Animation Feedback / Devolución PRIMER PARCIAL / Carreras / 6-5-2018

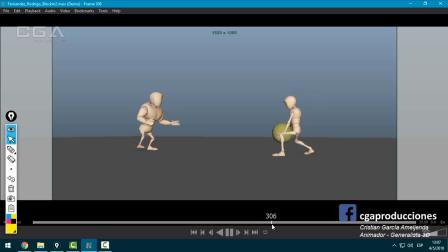(16:29)
Ojo acá esta mano, ¿sí? Que se pianta ahí en el 308. Y cuando se trabaja blocking, en realidad, y esto lo aprendí, yo también lo hacía así antes,
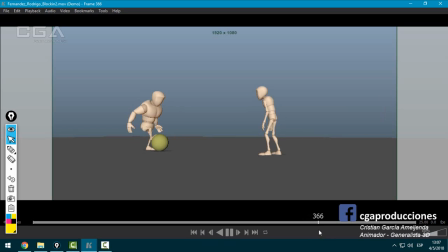(16:44)
que no se trabaja el blocking de algunas partes nomás, como acá ves, solamente moviste la cabeza y el brazo. No, siempre hay que mover todo, porque en realidad uno cuando se mueve siempre mueve todo. Ojo acá cuando este levanta el pie, que lo laburaste bien antes, pero acá no, el balanceo del torso, ¿sí?
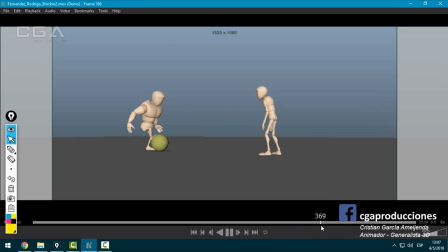(17:00)
Fíjate acá, queda en un pie, debería ir para la izquierda, que lo hiciste acá, pero ya acá debería estar un toque balanceado respecto a esto. Bien, el resto de las poses muy muy buenas, muy bien, esta pose está bárbara, ¿sí?
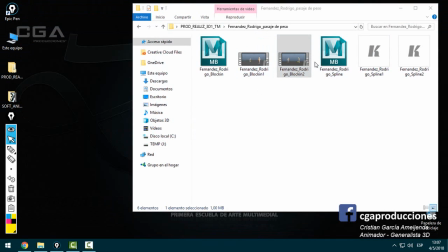(17:14)
Muy buena. Bien, bien el blocking, bien planteado. Vamos ahora con, esta es lo mismo, sí, me gustaba más esta porque está más de perfil.
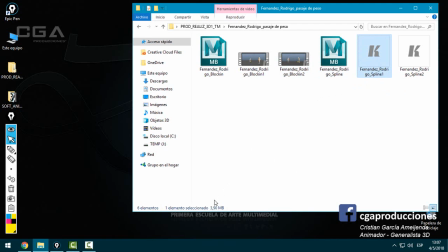(17:21)
Vamos con spline 1, no sé qué será spline 2, debe ser puestas de cámara distintas, asumo.
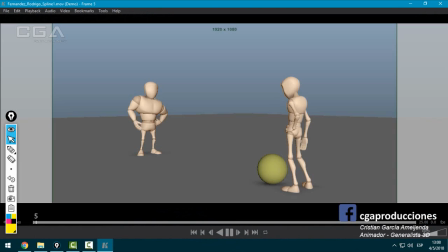(17:26)
Bien, vamos a ver el spline. Me gusta que tenga algo de sombra, está bueno, no sé cómo. Las habrás, ah, las activaste, claro. Levanta, buenísimo.
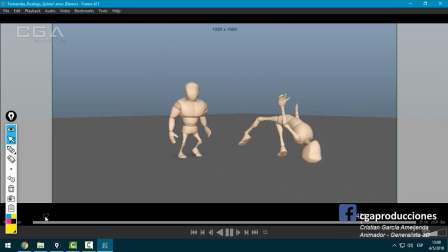Muy bueno, lindo laburo. ¿Sí? O sea, si le hacemos unas correcciones más, está listo para un reel.
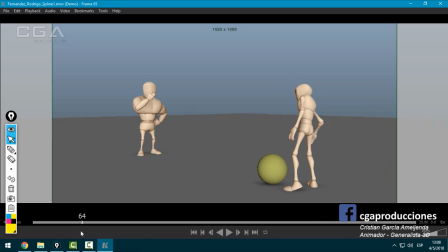(17:55)
Bien, ¿qué corregiría yo de esto? Esta pose es excelente, excelente el metabolismo que mantiene. ¿Sí? Esto, ¿sí? Cuando hablo de metabolismo, hablo exactamente de esto. Ojo nomás acá, fíjate que hay un momento donde el personaje está con los dos pies en el aire, ¿sí? En realidad es despego al izquierdo recién cuando el derecho apoyó.
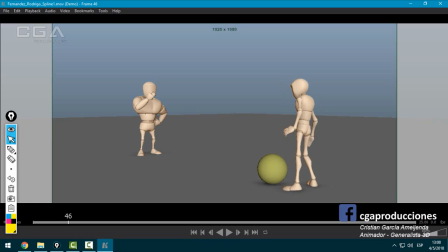(18:14)
Si te pasa que, uy, pero si no despego al izquierdo el IK se me va el demonio, bueno, es porque hay algo mal en la pose entonces, porque la rodilla no llega. No podemos forzar el pie a que haga algo que no puede, es como que vos con tu cuerpo quieras llegar a un lado sin mover una rodilla, ¿no?
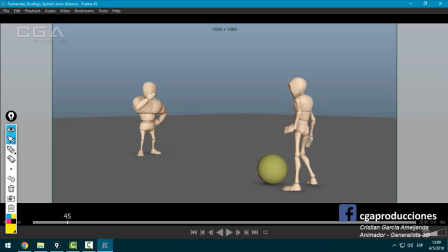(18:31)
Y decís, no llego, ¿qué haces? Movés el pie derecho más cerca y movés la rodilla del izquierdo, ¿sí? Pero nunca mover los dos pies al mismo tiempo. Es una pavadita, pero suma un montón. Es casi imperceptible, no es algo que se note mucho, pero ojo. El metabolismo está excelente. Me encantan las poses donde observo una cosa y observo la otra.
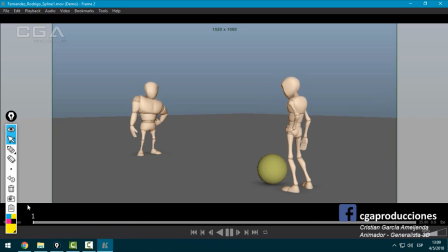(18:51)
Me gusta que el concepto de staging está bien logrado, ¿sí? Vemos lo que hace este primero, después vemos un toque a este. Acá este se escupe las manos. El otro tiene un metabolismo, pero está como, ok, estoy en el lugar, pero no me prestan atención a mí, sino que está laburando en este momento el de la derecha.
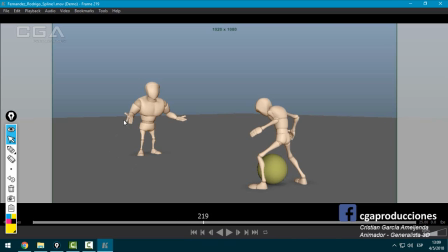(19:12)
Entonces, acá está bueno, pero yo lo que haría es también,
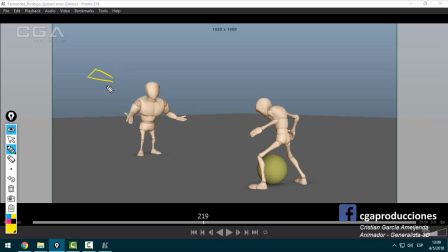(19:20)
es raro que solamente esté este dedo y este separado y estos no, pero no recuerdo en este momento si tiene dos o tres dedos acá, así que lo voy a pasar por alto. Porque yo hubiese separado más un poco todos los dedos. Bien, seguimos.
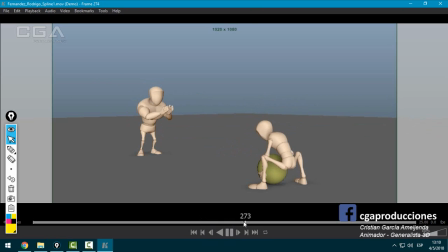(19:40)
Me gusta el metabolismo que tienen los personajes todo el tiempo. Lo dije mil veces, pero es algo que destaco. ¿Sí? Es un concepto muy bien aplicado. Bien, acá cuando levanta el flaquito. Bien, ¿sí? Muy bien los pasitos cortos.
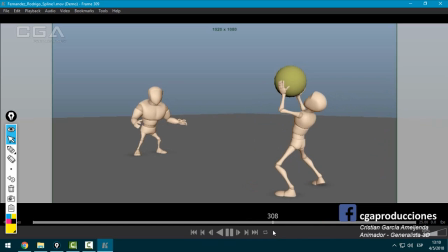(19:54)
pero noto que no está aplicado el concepto de pasito, está como interpolado, pose A, pose B, y falta que levante un toque en el medio de la piernita. Es como que está todo arrastrando los pies, ¿sí? Y en algún momento estaría bueno que levante. Está muy bien, el peso de la pelota está muy bien. Un poco rápido esto.
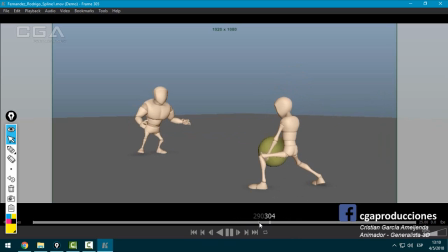(20:13)
Sí, lo haría un toque más. Si le está muy pesado, es imposible levantar tan rápido. Ahí un poco pierde la coherencia de la pelota. El lanzamiento está para mí muy muy bien. ¿Sí? Tun, tun, tun, tun. Agarra, levanta.
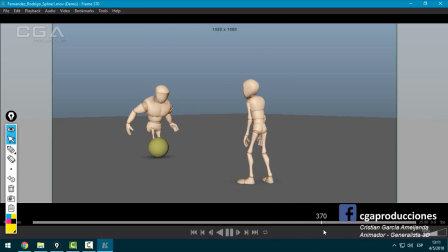(20:31)
Bien, entiendo que acá voy a perdonar, no lo voy a dar por válido, que a este le cueste mucho menos levantarla porque es más forzudo.
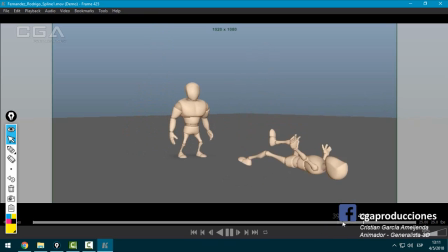(20:38)
Pero lo que sí no tiene mucha lógica es la velocidad que adquiere la pelota acá. ¿Sí? Es como que de repente es un globo y
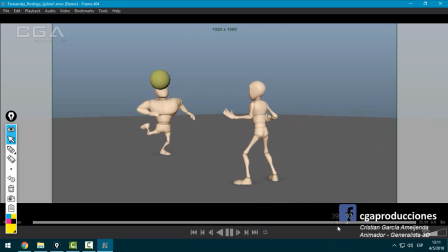(20:50)
no termino de entenderse que aquí sí está aplicado un slow motion cuando baja, porque no queda bien. O sea, no queda bien la pelota. A ver, la pelota, el ejercicio básico de pelota, ¿no?
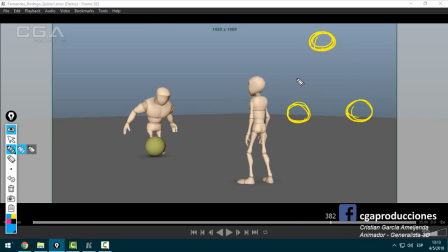(21:04)
Acá dibujé las tres poses principales, A, B y C. Y el ejercicio que dice que la pelota sale acelerada. O sea, tipo, acá, la pose que sigue. Estoy ignorando el stretch y el squash, ¿sí? Y después se va haciendo cada vez más cerquita arriba,
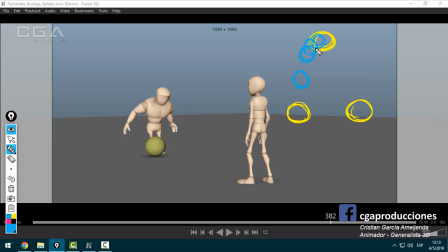(21:20)
donde va perdiendo, o sea, la cantidad de dibujos, o sea, de frames, lo que representa es que va perdiendo velocidad. Acá también. Y acá pasa lo inverso, ¿sí? Se empieza a separar cada vez más, se separa, acelera y llega al piso. Y no es lo que está pasando acá. Acá lo hiciste al revés.
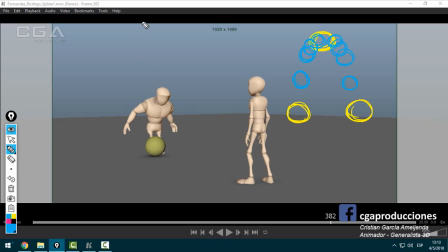(21:37)
Cuando la pelota cae antes de que él le pegue la volea, o sea, la pelota sube y cuando baja, vos lo que hiciste fue que baje rápido, ¿sí? Y cuando se acerca al piso, va cada vez más, más cerquita. ¿Qué es lo que genera esto? Que no parezca una caída de la pelota, sino que parezca un aterrizaje.
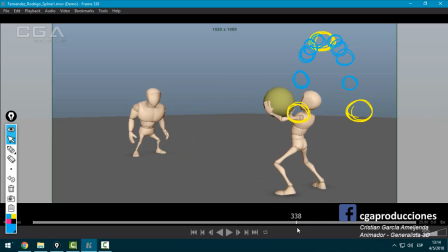(21:55)
Como que tiene unos propulsores de cuando cae, fíjate. Acá no. Cuando cae, como que los propulsores se activan y tiene menos distancia un fotograma del otro
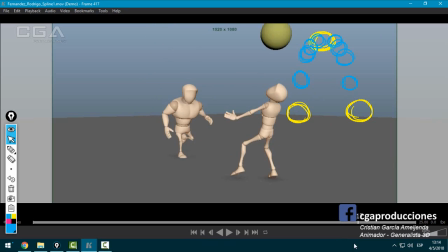(22:07)
y como que aterriza la pelota y no está quedando bien. Si es un slow motion, la pelota está bien, pero no está bien el resto de los personajes, ¿sí? Si es un slow motion, deberían estar mucho más lentos los otros dos personajes. Por eso digo que no funciona en caso de que esa sea la intención.
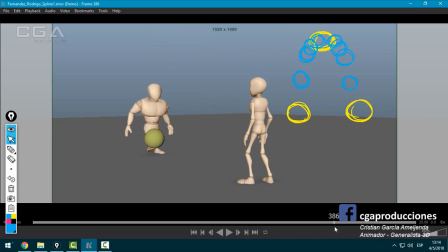(22:24)
Lo mismo pasa, o sea, cuando sube. Es como que sube despacito y de golpe adquiere mucha velocidad al final. O sea, está al revés el tema del movimiento de la pelota, ¿sí? El resto está bien. O sea, patea.
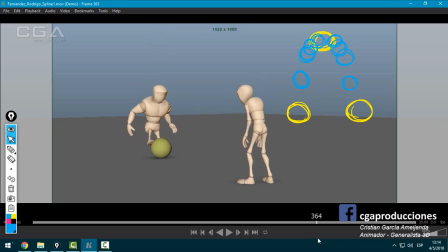(22:42)
A ver. Bien, acá lo resolviste bien el tema de los pesos, ¿sí? O sea, que en el locking no estaba contemplado, del balanceo del personaje, digo, ¿no? El gordo. Levanta, le pega.
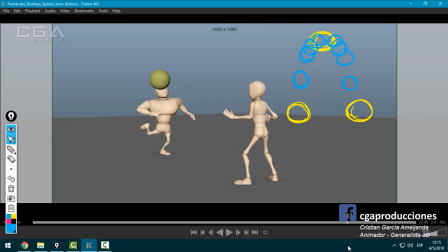(22:56)
Ojo, ¿eh? Cuando le pega, que estoy pensando. En realidad el pie izquierdo no debería separarlo del piso, ¿sí? Porque es como que vuela ahí.
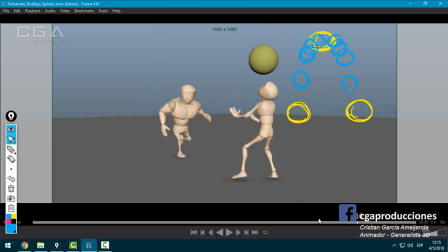(23:09)
Y cuando cae, o sea, acá, el tipo debería agacharse y dar unos pasitos más para adelante, no quedarse ahí. O sea, agacharse porque cae como una pelota y dar unos pasitos para adelante. Y acá, esto está perfecto, o sea, está muy bien.
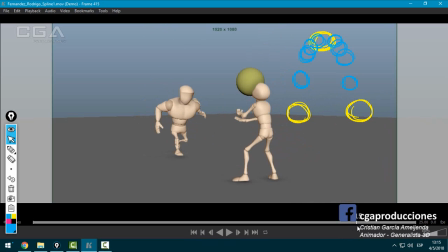(23:28)
Un poco lento. ¿Sí? O sea, hay demasiadas poses entre, fíjate, 1, 2, 3, 4, 5, 6, 7, 8, 9, 10, 11, 12, 13, 14, 15, 15 poses. Habría que resolverlo en la mitad, ¿sí?
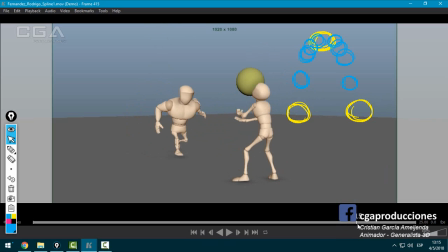(23:45)
O sea, yo haría esa pose perfecto, pasaría directamente a esta, ¿sí? Y después podemos poner esta, y después ya esta, y después sí, el rebote está perfecto.
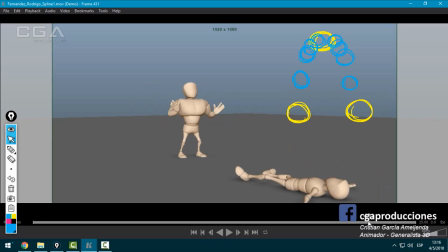(24:01)
Y me encantan las poses en general del trabajo, están muy bien. Y me encanta que anticipe y se ría, eso está buenísimo, ¿sí? De hecho podría terminar riéndose y no volver a la pose como si fuese un robot. Se queda riendo y ahí termina. Muy bien cómo se levanta el de la derecha, ¿sí?
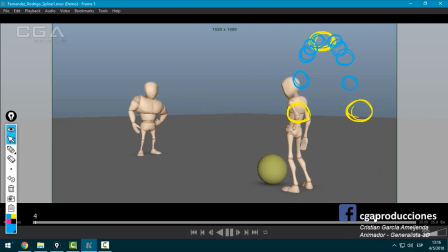(24:22)
Cae. Eso, ¿sí? Es un muy buen trabajo. A que le podríamos pulir un poco más, ya lo tenés. Te felicito.
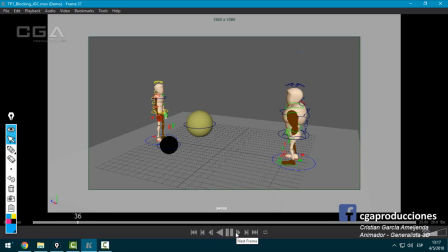(24:37)
Vamos con Carrillo. Bueno, primero acá, acordate de apagar los controladores. Sí, creo que en el spline están apagados, pero ojo eso.